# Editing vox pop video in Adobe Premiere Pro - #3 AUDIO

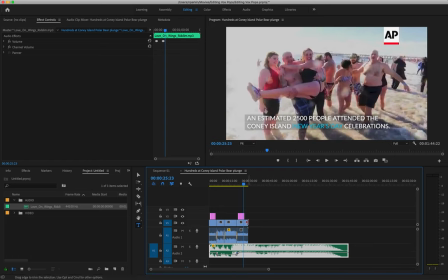495s
As you can see, that audio track goes on for far longer than I have vision for, so I'm going to reduce the length of that audio track.
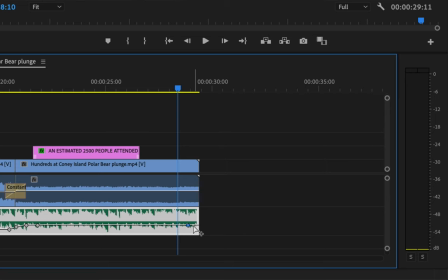503s
I'm also going to put a fade down at the end because nobody likes to hear a song just cut out, so let's fade down that song.
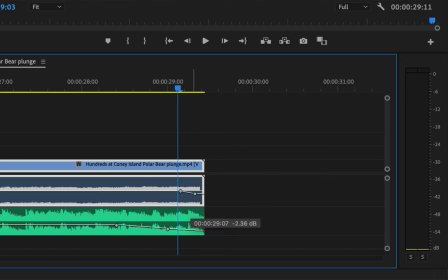520s
Nobody likes to hear somebody going woo that just cuts off as well, so I'm going to fade down the natural sound of the camera tape as well.
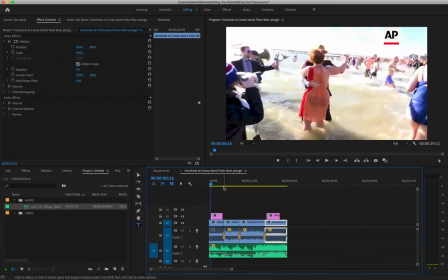529s
Sounds a bit better. All right, let's have a look at the final version.
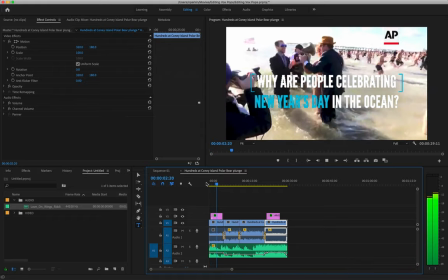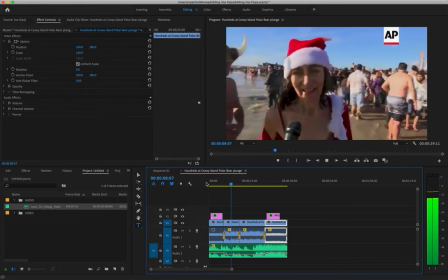540s Because it makes you feel alive, and it's a wonderful way to bring in the new year.
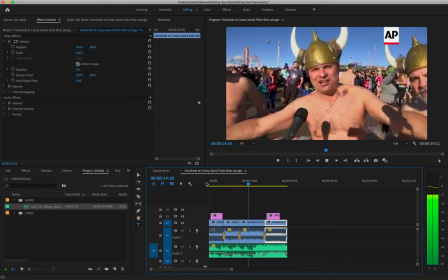545s The best part of this tradition is you cleanse off last year. And it's like a baptism, and you start the new year afresh.
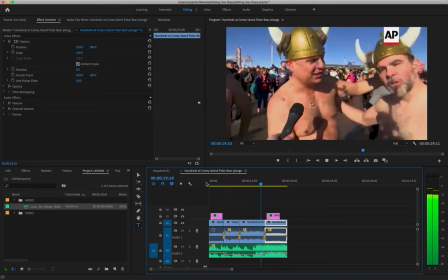553s Right, Noel? Right on.
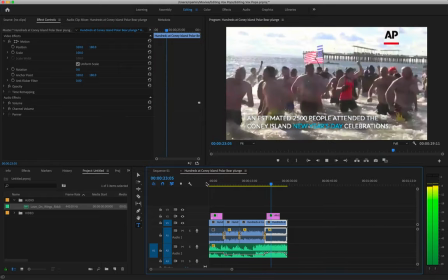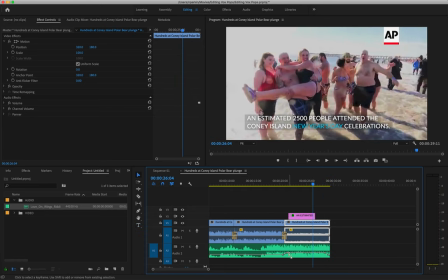560s
And then you just make any slight alterations that you need to. I think the music's a little loud at the end, so I'm going to make it slightly softer.
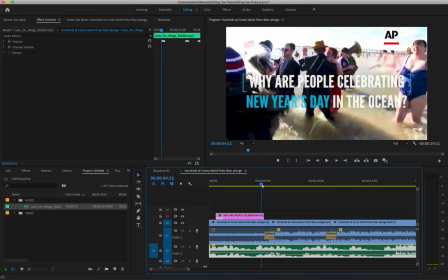568s
And I also thought that this graphic was on screen for slightly too long, so I'll just make that slightly shorter.
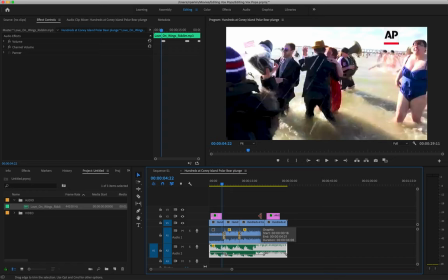576s
Yeah, and then once you're happy with it, it's ready to export. In terms of exporting a video, I'm going to have a completely separate video on that process in Adobe Premiere Pro, so please check that out. But I hope this collection of tutorials has been helpful for you and that you make some really cool Vox Pop videos.
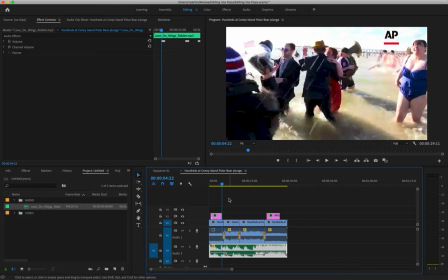596s
Good luck.